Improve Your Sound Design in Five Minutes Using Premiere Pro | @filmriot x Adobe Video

Sound is often, in my opinion, more important than visuals. It can tighten your pace without changing a frame. It can show the audience something that they never actually saw. It's truly limitless and cheaper than visuals too.
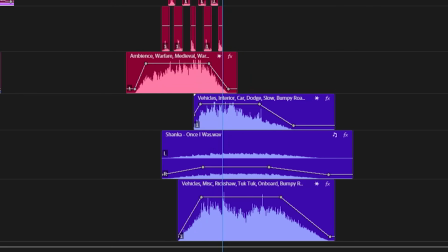[0:11]
So today we're looking at a few ways that you can elevate your sound inside of Premiere Pro. Before we dive into an example, we need to find some sound effects.
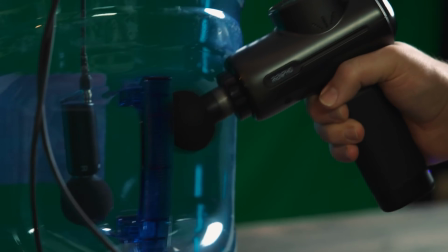[0:20]
Of course, you can make these yourself, and while I do like to make my own sound when I can, more often than not, I'm using pre-made assets. And two of my favorite places to find these pre-made assets are Soundly and SoundQ.
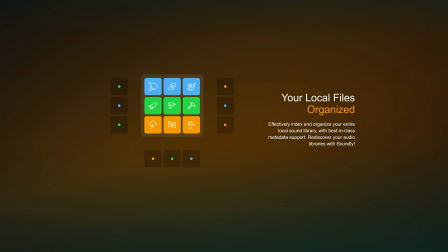[0:32]
With both, you get a ton of sounds and can import your own sounds as well, which makes searching for what you need much easier. And the best part is getting these sounds into the editor is literally just drag and drop right from the app. A whoosh sound is most often an airy sound that sells motion like this. Now think of how dumb I would have looked without the sound effect. You still look dumb though. The power of sound.
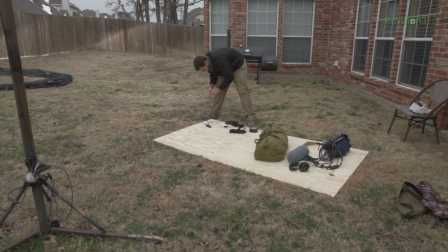[0:55]
We've recorded plenty of our own whooshes in the past by swinging wooden dowels, rackets, hoses,
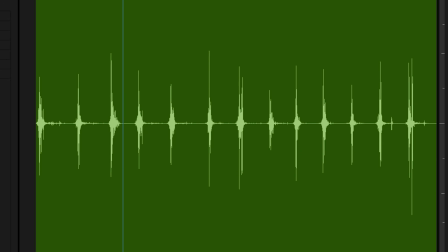[1:00]
and whatever else we could think of, each giving a totally different character to that specific type of sound. You can use these to sell any kind of fast movement, but they should really be felt and not necessarily heard, because if it's obvious, it's going to feel cheesy. Unless that's what you're going for, like with a comedic effect. Boy. But the way I use them the most is with transitions like you've seen already, or with any fast movement in a screen capture like this here.
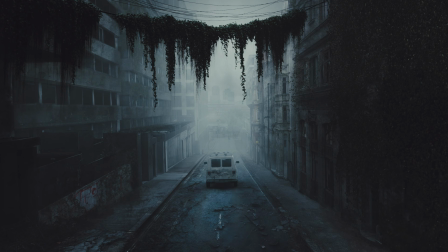[1:26]
Transitions in general are a great use case for sound design. For instance, you can create a transition audibly without any visual assistance at all. For example, we're using the next environment that we're about to cut to create sound design that logically leads us in.
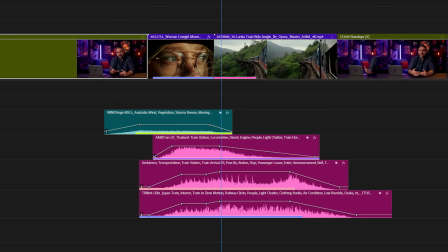[1:44]
And while that is technical, it should lead with story.
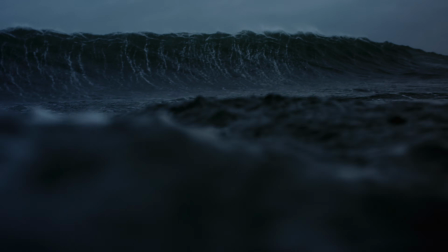[1:47]
The intensity of the sound, when and how it hits, and the tone, rough seas or calm, should all be chosen by following what your story wants. For instance, if we're cutting to a happier scene, it could go more like this.
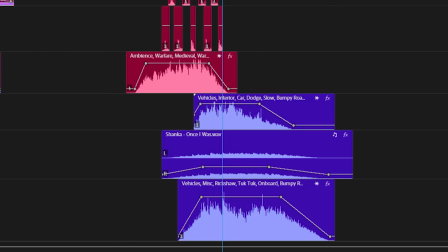[2:03]
These are prelaps, which is bringing the sound from the next scene in early, before we actually enter that scene.
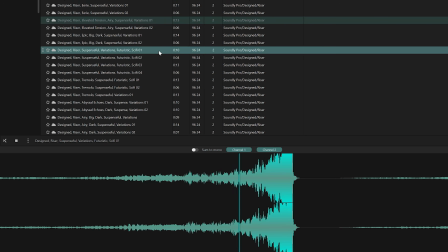[2:09]
But if you're not in a narrative lane, maybe it's a trailer, commercial, or other piece of content. Elements like risers and impacts can go a long way in creating flow and energy. For instance, how we cut to the title from this shot. Not great, but if I added a riser leading up to the cut and a hit right at the edit point, and maybe a brand new song to take us to a new segment, we'll have this.
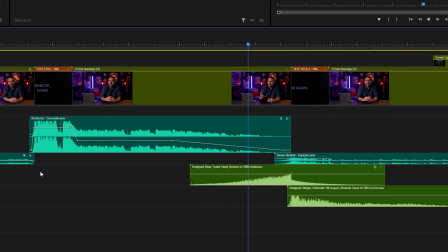[2:32]
It feels a lot different, and feeling is what you need to keep in mind with all of this.
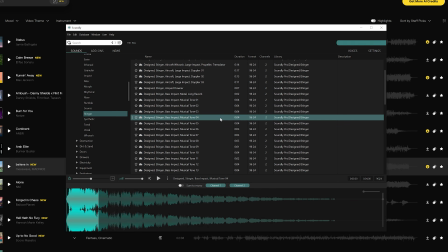[2:37]
The tone of the sound element you choose will change the tone of your image.
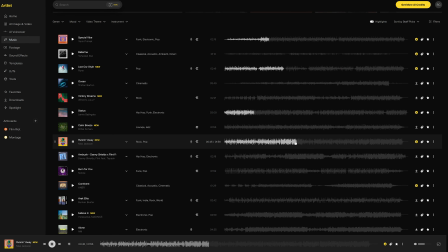[2:41]
There are perfect examples of this with music and how different styles of music can entirely alter the meaning of what you're looking at.
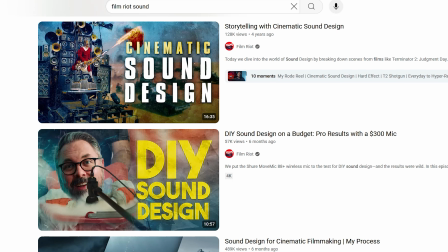[2:47]
It's something we've looked at on my show Film Riot many times. But for sound design within a sequence, let's take this sequence from a recent episode of Film Riot.
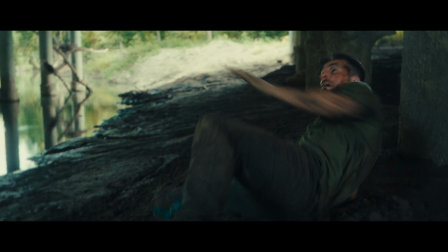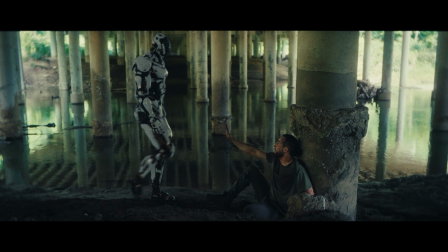[3:03]
We have a menacing robot stepping toward a terrifying man. For this, I wanted the robot's feet to feel heavy and dangerous.
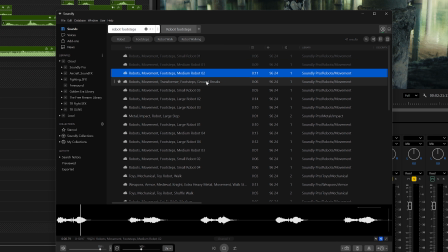[3:10]
So first, I'm looking for a foundation. And this sound by itself is getting us most of the way there.
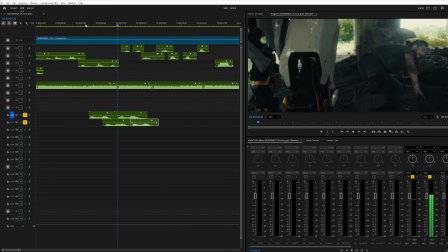[3:16]
So I'll cut that in, matching the steps, but I'm not feeling the impact of his feet. So I'll grab some thud sounds like this here to cut those in.
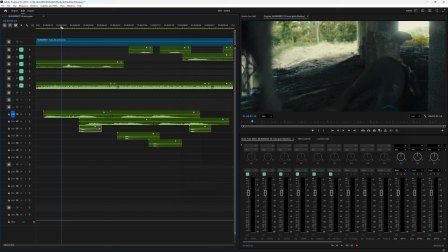[3:23]
I also want to feel the dirt with each step.
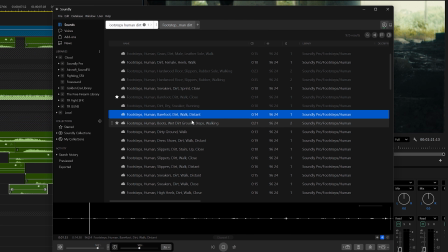[3:26]
So I'll grab this sound and this one and have them offset just a touch from each other to get this.
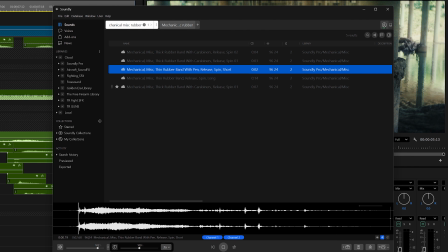[3:35]
And finally, I grab this sound here as an audible cue for his leg moving. And we have this, which was always meant to go under the music, so we ended up with this.
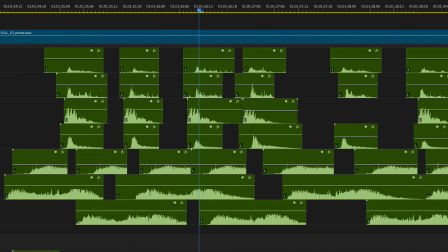[3:52]
The idea there is to leverage multiple layers of sound to land on what the sound should feel like.
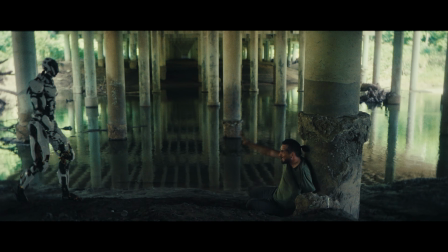[3:58]
With that scene, we're going big with the sound, emphasizing everything that we see because that's the nature of this moment. But filling in sound for everything you see isn't always the right approach.